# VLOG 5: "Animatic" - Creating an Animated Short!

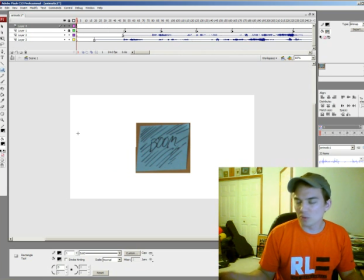4:09 There's going to be more transitions. It's almost the exact same thing that I did in the storyboard.
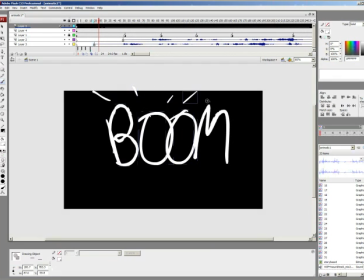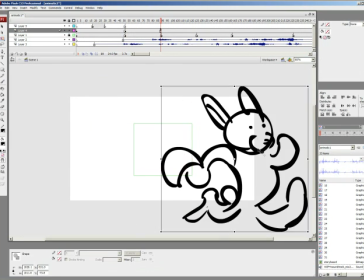4:20 Now he's going to be running up at an angle. And I'll run past the camera here. So here are the cops.
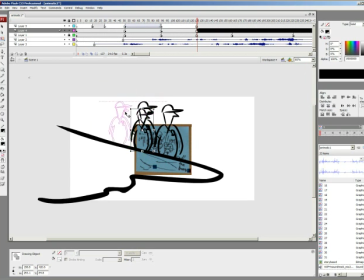4:27 Nothing special. I'll design them later. Remember, I have the push in to his face.
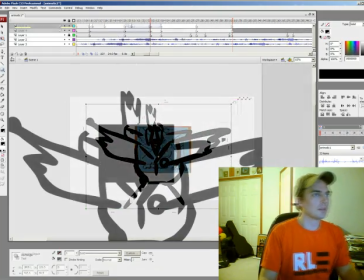4:33 So that's what I'm going to do. Let's have it fade to black a little bit here as well.
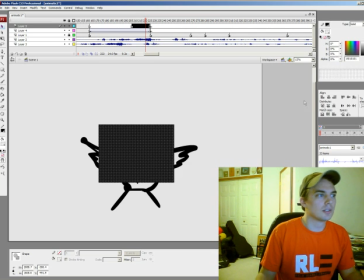4:42 So I'll just do this. Drop the alpha down. Shape tween. Hi everybody, I just wanted to make mention of something. You will have noticed that I am wearing a different shirt, and there's a simple reason for that. It's a different day. Yesterday I had, let's call them computer problems. Major computer issues. And by the time I got it fixed, it was 9 o'clock and I was ready to call it a day. So here I am the next day, ready to get back at it. And I just wanted to make mention of this so that you know that this type of stuff happens. So here I am. Let's get back to work with a smile on her face.
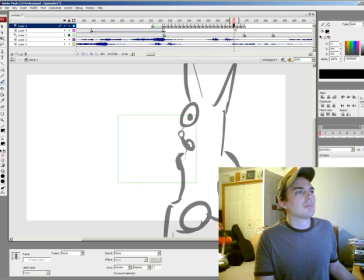5:23 So I'm just making them run here. Nothing fancy. Oh my.
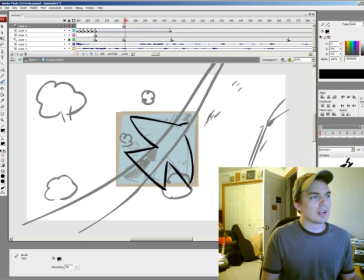5:28 So you can see as I've gone through and I made sure that I had the timing down for the storyboards. Now I'm going through and I'm putting in some extra images. I'm making things a little bit more visually involved.
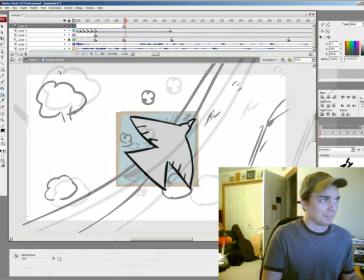5:42 The storyboards are great, but they're static.
We interrupt this migration report to bring you a high-speed chase currently in progress. Oh, juicy.
Wait a minute. I like that that pan up. So now I just have to make sure the bunny is there as well.
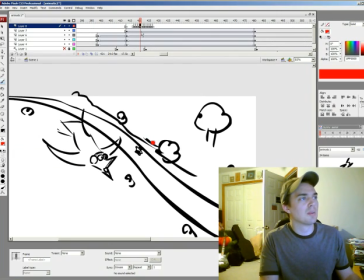5:57 It's going to be hard for people to see the bunny throwing something into the bushes from that high up.
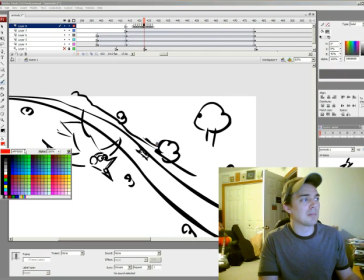6:03 This might be a scene that I might end up having to change. The timing's a little bit different than what I had planned before on my program here. This is good. I want this because this means that I'm actually making some sort of progress.
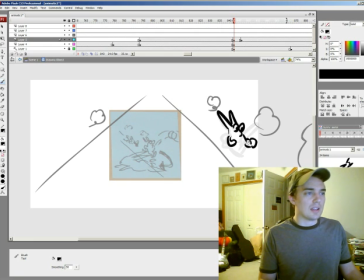6:16 So basically all I'm doing with this animatic is I'm taking the ideas that I had in all the different phases and I'm just trying to flesh them out a little bit better. You know, I've already got the scenes down. Now I just want to put a little bit of motion to it, get an idea of the timing a little bit better, and this is my pre-animation. You know, that's kind of a good way to look at it, I guess. You know what this looks like?
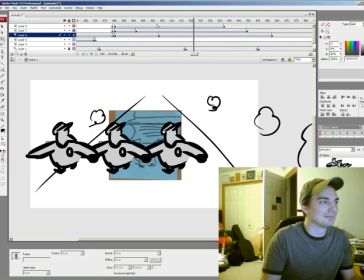6:42 It looks like the ghosts in Pac-Man. These lines just let me know that this is the person that's speaking.
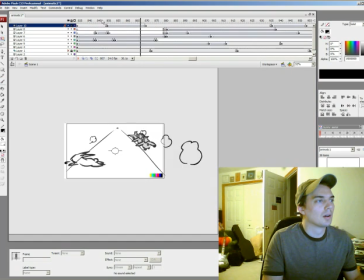6:50 Huh. Chickens crossing the road. Okay, so he throws his basket away and then he runs across.
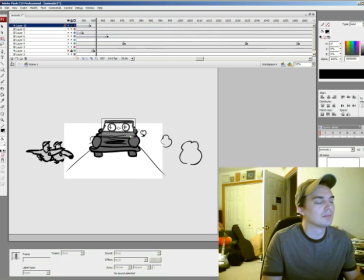6:56 Chickens are coming, car stops, then we zoom in. Huh. Chickens crossing We're on the left, right?
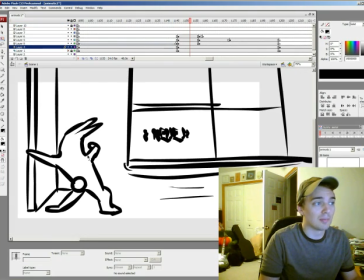7:02 So the focus is over here. So where do I go next? Bam, right here. This is where the action's going to happen, on the left.
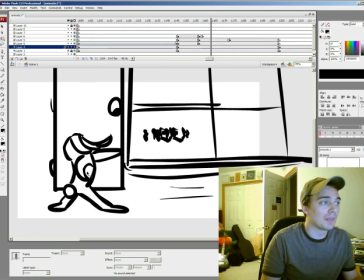7:10 So he slams the door shut, boom, and then he puts his face up against the window, right here.
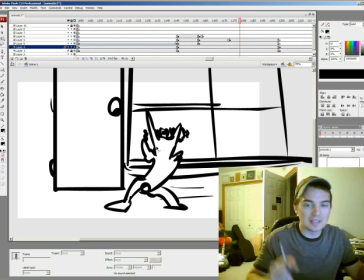7:15 So where do I want the bamboozled face to be? I want it to be right there. Bamboozled. Makes everything very readable. This is stuff that comes up in the storyboard. That's a pacing issue.
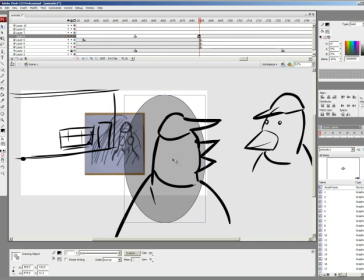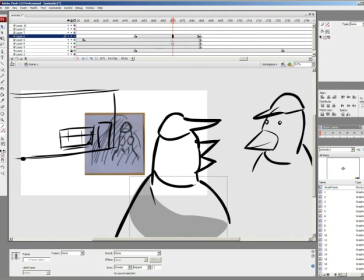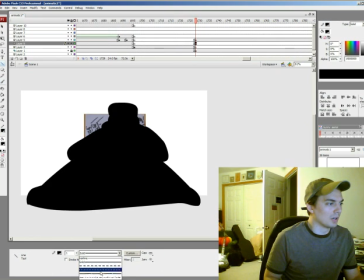7:44 Okay, so now I'm just gonna do some rain.
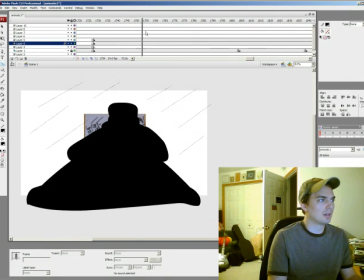7:51 There's my rain. Easy as pie.
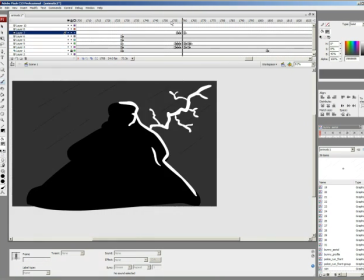That looks pretty solid for now. I already see some trouble in the timing. Not big trouble, but I would like some things to move a little quicker, some things to move a little slower. I may cut out some things entirely.